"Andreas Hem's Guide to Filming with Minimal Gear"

Let me know in the comments if you think it looks like the sun. Okay.
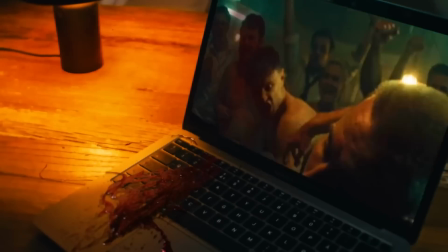8:25 Wow. This is also a shot from my Year video. For some reason, a lot of people like this one. This is a shot from a music video that I filmed for some friends of mine, like this rap group named Rock Boys. It's a Fight Club inspired music video that I thought was really cool, and I want to show it like in my Year video. I wish I had like storyboarded it and planned for it, but it was like, this was more like, okay, I'm gonna show, in this segment, I'm gonna show the music video that I made.
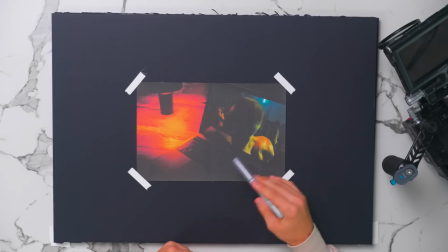8:54 How can I make this look cool? And I thought it'd be fun to do the blood on the keyboard. This is the way I did it.
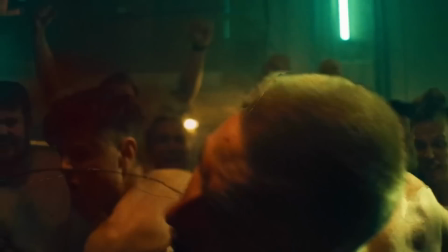9:02 There's like one shot where this guy is punching this other guy, and there's like blood splatting, and I wanted to like integrate that shot into like another shot and make it look like blood was coming out of the computer, basically. I do have mixed feelings about it, because I spent so much time trying to make it look good, and eventually I just kind of gave up because I just thought it looked halfway good.
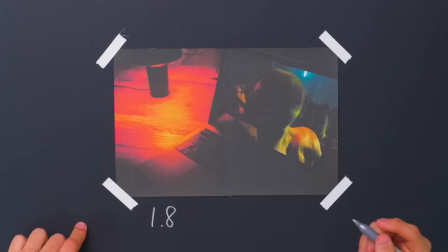9:27 This is shot on 1.8 stop to get like the blurriness here, even on the lamp, and even here. And this was kind of a mistake, because it was so hard to get the blood to like look right.
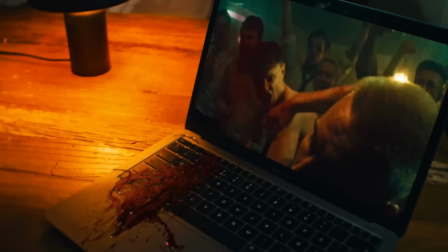9:41 Like even here, there's like a focus difference. Like there's like blurry here, and there's blurry here, and there's like supposed to be like sharpness here, but it's hard to like tell. But basically what I did is that I shot this, as you see it, just a laptop, and I just kept the screen here just black,
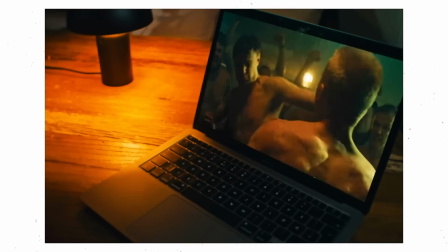9:58 and I just put in the video of the guy hitting the other person, all done in After Effects. Very easy to do.
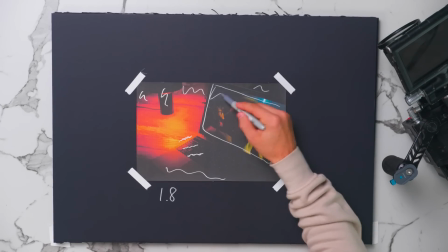10:05 Sometimes when you film screens, like the color looks weird, and if you add this in post, you have much more control of like the framing and how fast everything is playing.
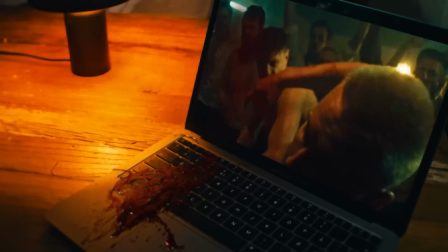10:13 I bought this blood stock footage for like $20. In After Effects, you can make layers 3D, so you can have your footage,
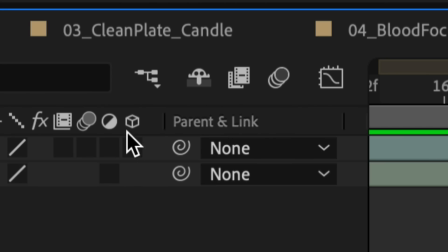10:21 and then there's this button you can click on, and you can like rotate like the clip around.
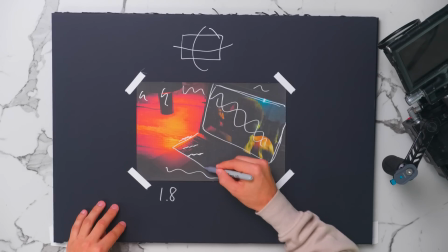10:26 So what I did is that I just took the blood footage, and I just placed it like this, sort of, so that it looks like the blood is here.
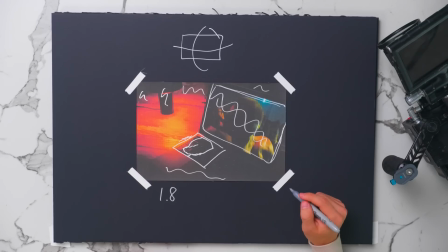10:35 And it was like all about just trying to match with the timing. But this looked so bad for so long because it was so hard to get like the blurriness right, and because there's light coming from this lamp.
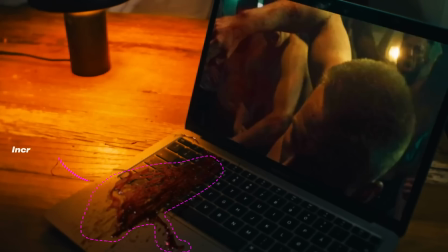10:44 What I did was that I drew a mask around the blood, brought up the brightness, and added some warmer tones to it. And I did the opposite thing for this side of the blood to add shadows. So I took the shadows down and desaturated it a little bit. And I think that made it look better. But I still think it looks kind of funny. But I think it's like such a cool idea that it works.
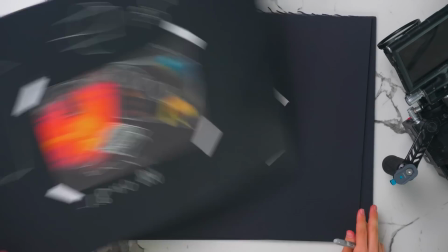11:06 And it's so unexpected in a way. Nice. Let's get out of this. Ooh. This is a pretty old shot.
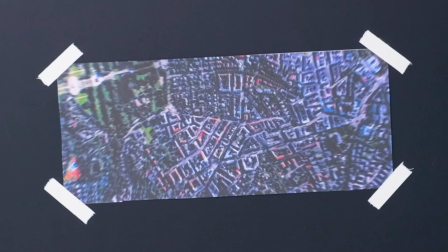11:11 It's from 2019.
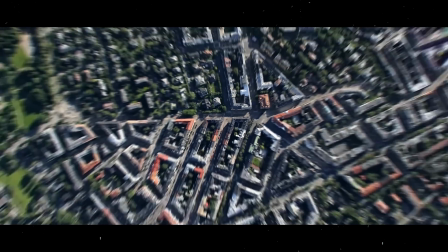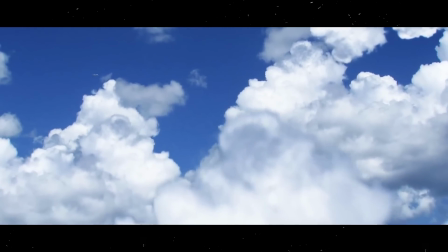11:19 So this was our first time flying private. Everyone was super excited, but we tried to play it cool and to not make a big deal out of it.
Looking back at this, actually surprised of how good it looks. This shot is kind of inspired by Grand Theft Auto 5.
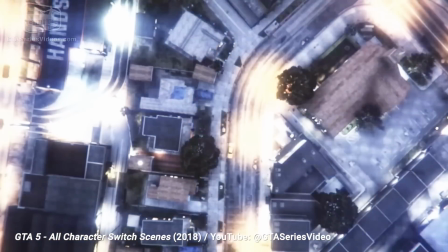11:36 If you play the game, when you switch characters, the play camera goes up in the air and it kind of moves to a new location. And this is kind of what I'm trying to do here. The way we did this was that we shot on a drone in a street. It's supposed to be me walking with this bag, but it's actually not me. It's a friend of mine because I had to fly the drone.
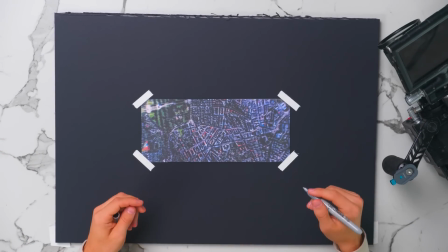11:54 And then I went to the same location on Google Maps, and I basically took a screenshot of the same street.
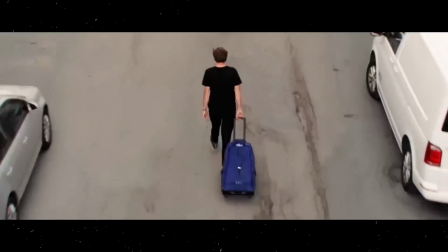12:00 And I kind of lined up the footage so that I can zoom out of the drone shot and make it look like the drone is like flying away.
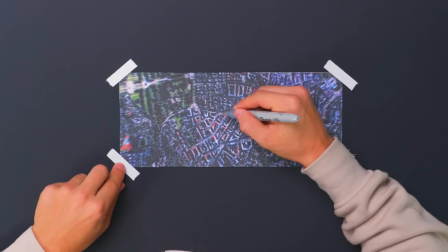12:08 So this is like a bunch of screenshots just to keep the quality good. This is like a screenshot.
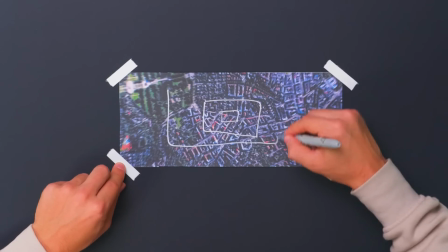12:14 This is like a screenshot. This is like a screenshot. And then it's like a screenshot here. And I've basically just like stitched all of this together. And the reason I'm doing this is that when you zoom all the way in, you want the quality to be the best.
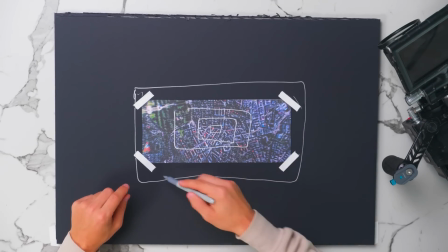12:28 Because if I only did like this big screenshot and I zoomed in on the same street, it would just be pixelated.
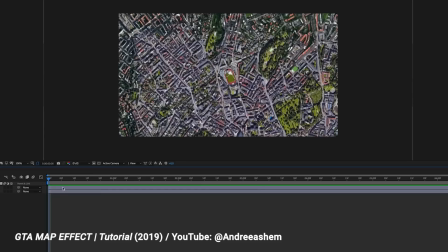12:33 So I'm just blending in all the screenshots just to keep the quality consistent. This is all done in After Effects. I just overlay the screenshot of the street and I just blend the edges,
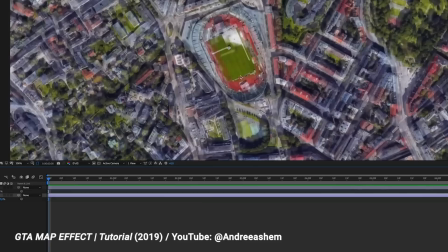12:45 so it's harder to see like the edges of the drone footage.
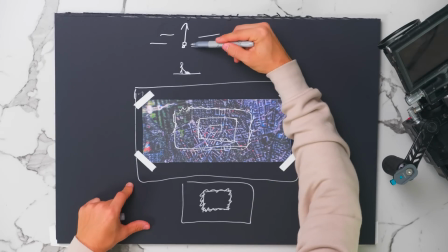12:50 But at the same time, I'm also moving the camera up like I'm doing here, and I'm adding motion blur.
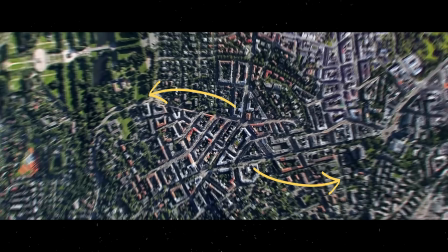12:55 As you can see, there's like motion blur here. So it's a lot harder to like see like the actual seams of where the stitches are. It really helps hiding the edges. I found like some free cloud PNG files, which I added in post as well.
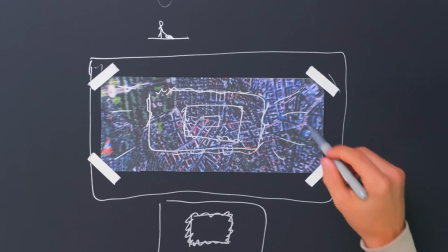13:09 In After Effects, you can control this virtual camera. You make all of these like screenshots a 3D layer.
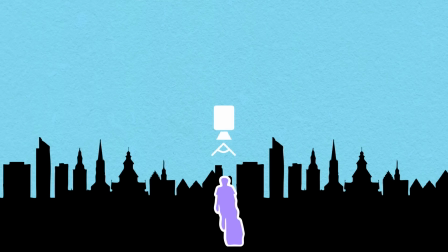13:17 I'm having a person working here with the luggage. I have this virtual camera that I just pull up into the air,
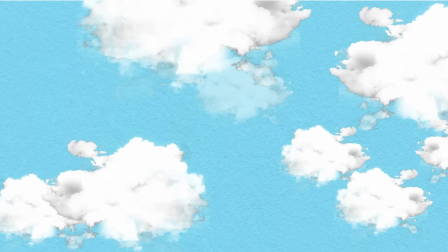13:26 and then I just place like the cloud layers higher up into the frame so that it looks like we're passing the clouds.
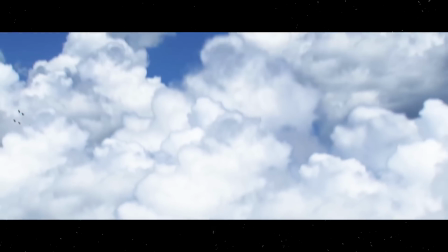13:33 The clouds sort of work as like a transition wipe over to the next shot in a way.
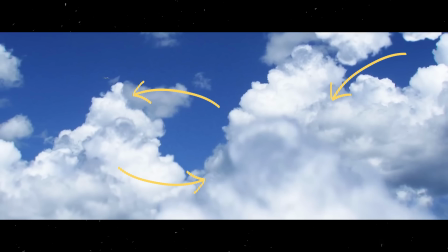13:39 As you can see, it's the same cloud that I'm just copying over and over again, and the background is just another image that I found on Google of a sky basically.
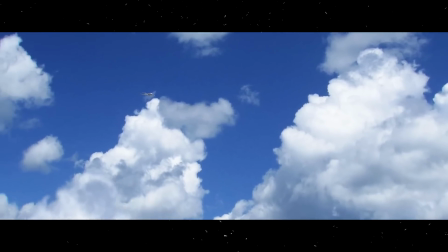13:47 The camera moves forward again towards the plane. The plane element was a free element. It's the shittiest 3D model you can find, and I just put it in there using this plugin for After Effects called Element 3D, and I just tried to like do the end part of the camera like flying into the plane really fast,
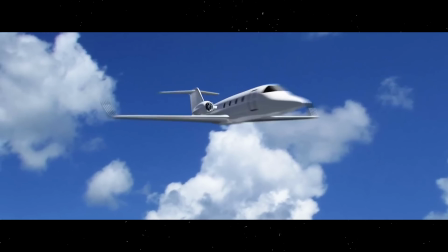14:06 because if you go frame by frame, you can see that it looks really, really bad. Like the angle isn't even right.
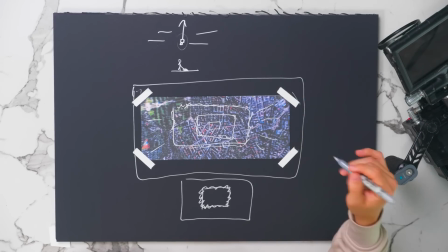14:10 All of the layers except for the plane is like, it's 2D, it's not 3D.
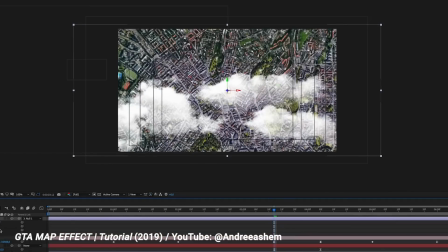14:16 It's just 2D images of the clouds, but I'm just putting him into like the environment to make it look like there's like depth. Okay, last shot.
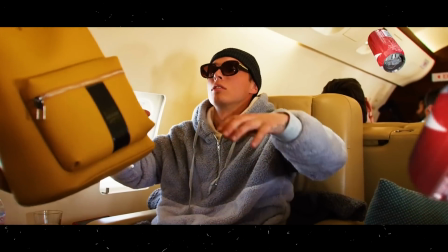14:31 The most complicated thing about this whole shot is like getting the actual private jet. We were basically really lucky because we're good friends with this DJ named Alan Walker,
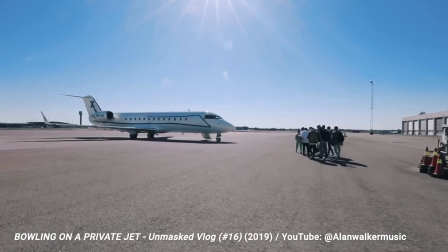14:41 and he invited us and like a bunch of his friends and my friends onto this private jet.
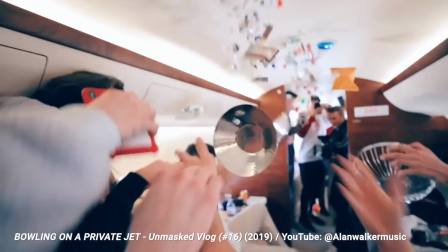14:45 And this was I just brought my camera for fun, and 95% of what you're seeing here is real.
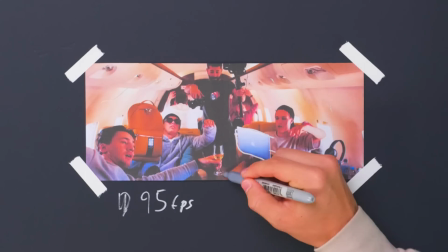14:51 My brother is just holding the Mac here. This glass here obviously is held by Valera here. This backpack is being held by Mio, my friend, and everyone is just pretending to be in 0G as I'm tilting the camera up.
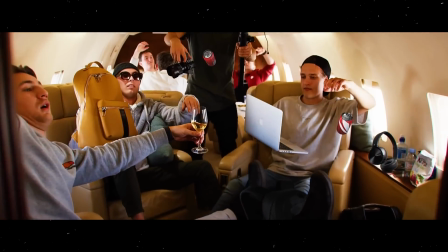15:07 I didn't think that this was gonna work. For some reason, it just looks incredibly like real.
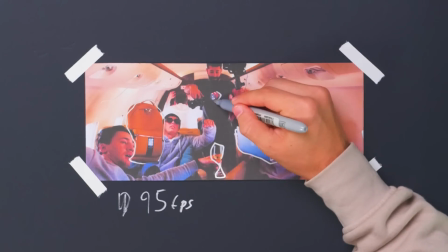15:13 I added like these fake like cans, like soda cans,
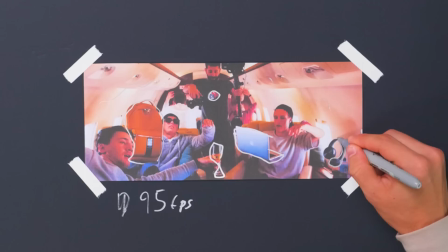15:17 and this is just a PNG of like headphones, just to add some more objects.
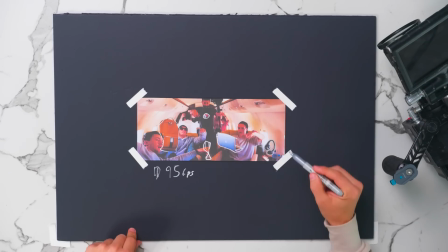15:23 Besides like these two things, it's all real. It ended up being probably one of the best vlogs that I've ever made, because we just like everything you see is improvised in the video.
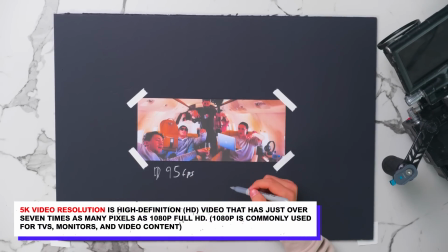15:34 This is shot in 5K on 95 frames per second. The reason I shoot 5K is because the camera, this is the maximum resolution of my camera. And it also gives me like the full sensor. I always want to film as much as possible, like the biggest frame. The thing about RED cameras is that whenever you go down on resolution on RED cameras, you crop the sensor.
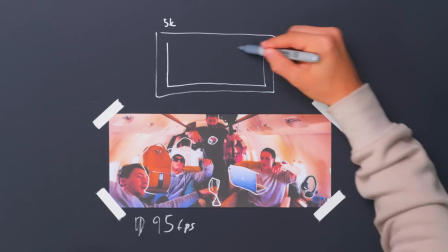15:55 So if I want to shoot 4K, this is kind of what that would look like.
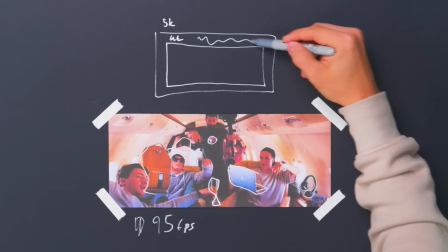16:02 So you kind of miss out on all this information.
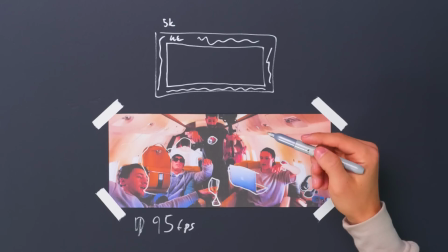16:05 So if I had to shoot this in like 4K instead of 5K, you probably would like have to cut it like around here.
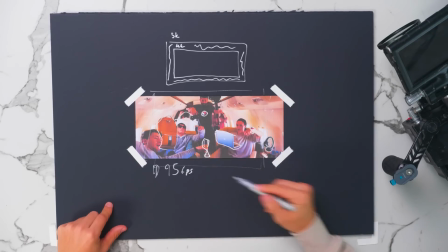16:15 So you wouldn't be able to see this, which is like essential, I think. And the reason we're shooting slow-mo is because when things is like in 0G, it looks cooler when it's slow motion. It looks more realistic. When I played this back on a plane after filming it, I was like, why does it look so real?